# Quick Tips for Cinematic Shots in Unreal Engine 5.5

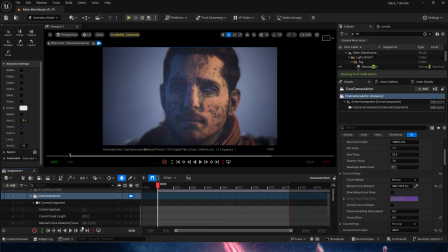(4:01)
We just played with the current focal length, we just modified the current aperture and the focus, but there's a couple more things that I want to showcase here, mainly the crop settings down here. So as of right now, we have no crop.
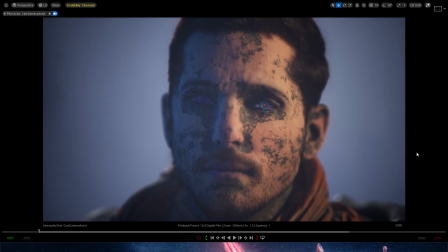(4:14)
That means that once we go into full frame, we get this 4:3 look, which is fine.
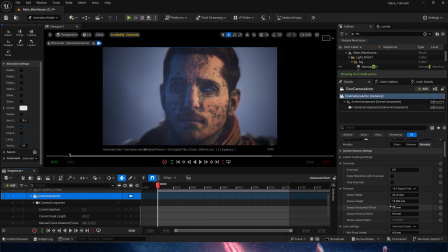(4:19)
We may want something like this, but if we want to go a bit more cinematic, and we can do that by going down here to one of the ways we can do that is by going to the crop.
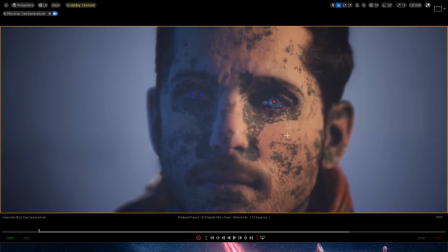(4:28)
And if we go for 239, we start getting the black bands on the top and the bottom.
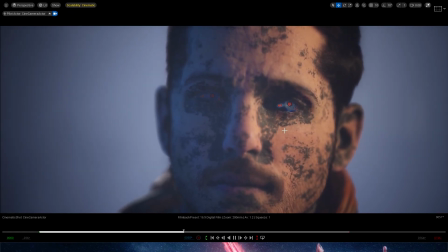(4:34)
And now this shot looks way better. We would need to work a bit more on the focus if we wanted to.
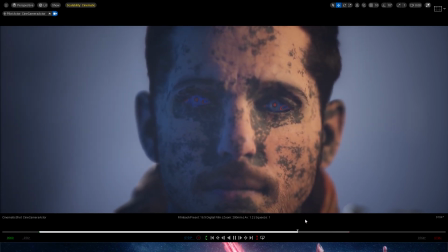(4:41)
But this shot now looks more cinematic because we do have the crop on the top and the bottom.
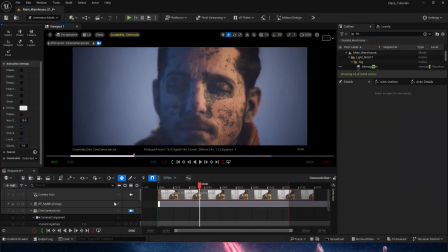(4:46)
That is one way of getting that those black lines on the top and bottom. But there's another option too. And this comes down to preference and the technical need of your shot.
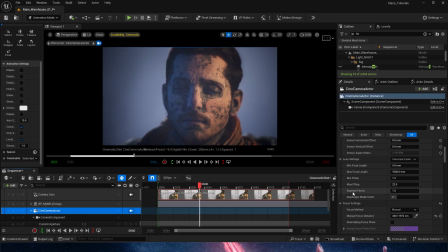(4:55)
We're going to do no crop here. Unreal now has squeeze factor on the lenses, and we can push the squeeze factor to create some sort of a anamorphic lens look.
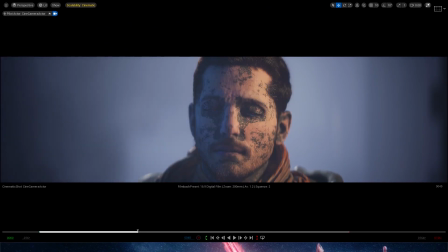(5:05)
And we get this kind of stretching. Now this is more like Dune, for example. And that looks way different than the crop we were doing before. So this is pretty much to your choice. But what I wanted to share here is ways of getting a different,
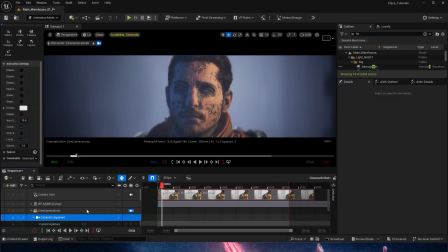(5:20)
more interesting and cinematic look with a camera with just a couple of quick clicks, really, because we only play with a couple of values here.
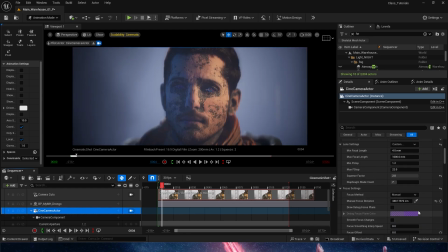(5:27)
Let's go down and do the cropping again. And let's get rid of the squeeze factor so we get those bands up and down.
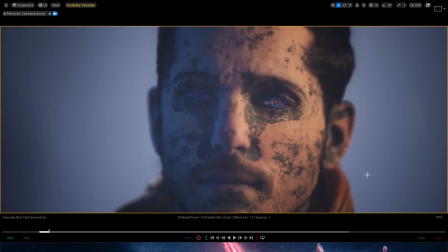(5:34)
And if we press F11, we're going to get the full view of the viewport. And to get the buttons down here to show up, we need to go into the perspective here and make sure that the viewport type is switched to cinematic.
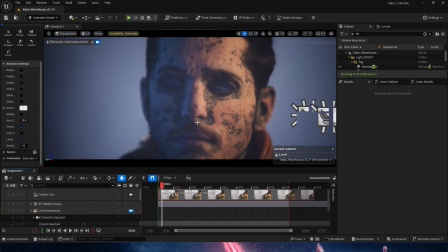(5:46)
Otherwise, it'll look like the default viewport, which means that once we go into our cameras and we go F11, we don't have any controls here over the sequencer.
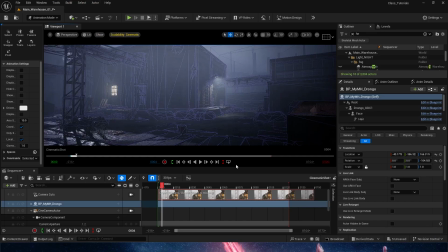(5:55)
But if we switch into cinematic viewport, we're going to need to switch back again and everything,
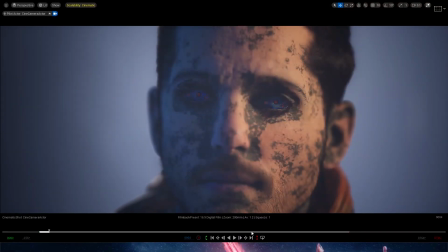(6:00)
and then F11 here, and we get a full view of our camera and our sequencer. In this case, we probably want to play a bit more with the focus to make sure our character is actually in focus.
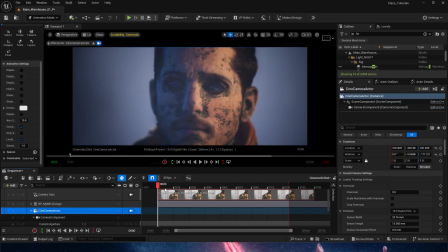(6:11)
But yeah, that's it. That's really all I wanted to show you, and you can play more.
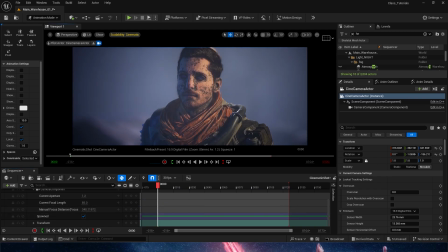(6:16)
I went into a 200 here, but if we go for an 85, you also get this cool looking shot where the character is very close and we get this very sharp focus. Maybe our background needs to be brought in a bit more or something like this. We can play around a lot.
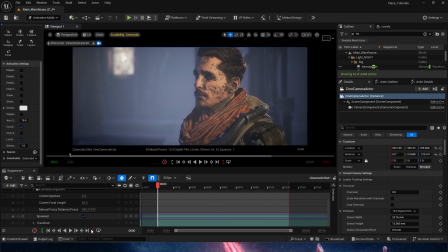(6:30)
You can feel the huge difference this makes with just changing the current focal length. We are already getting such a huge difference in how the shot looks that is making it amazing.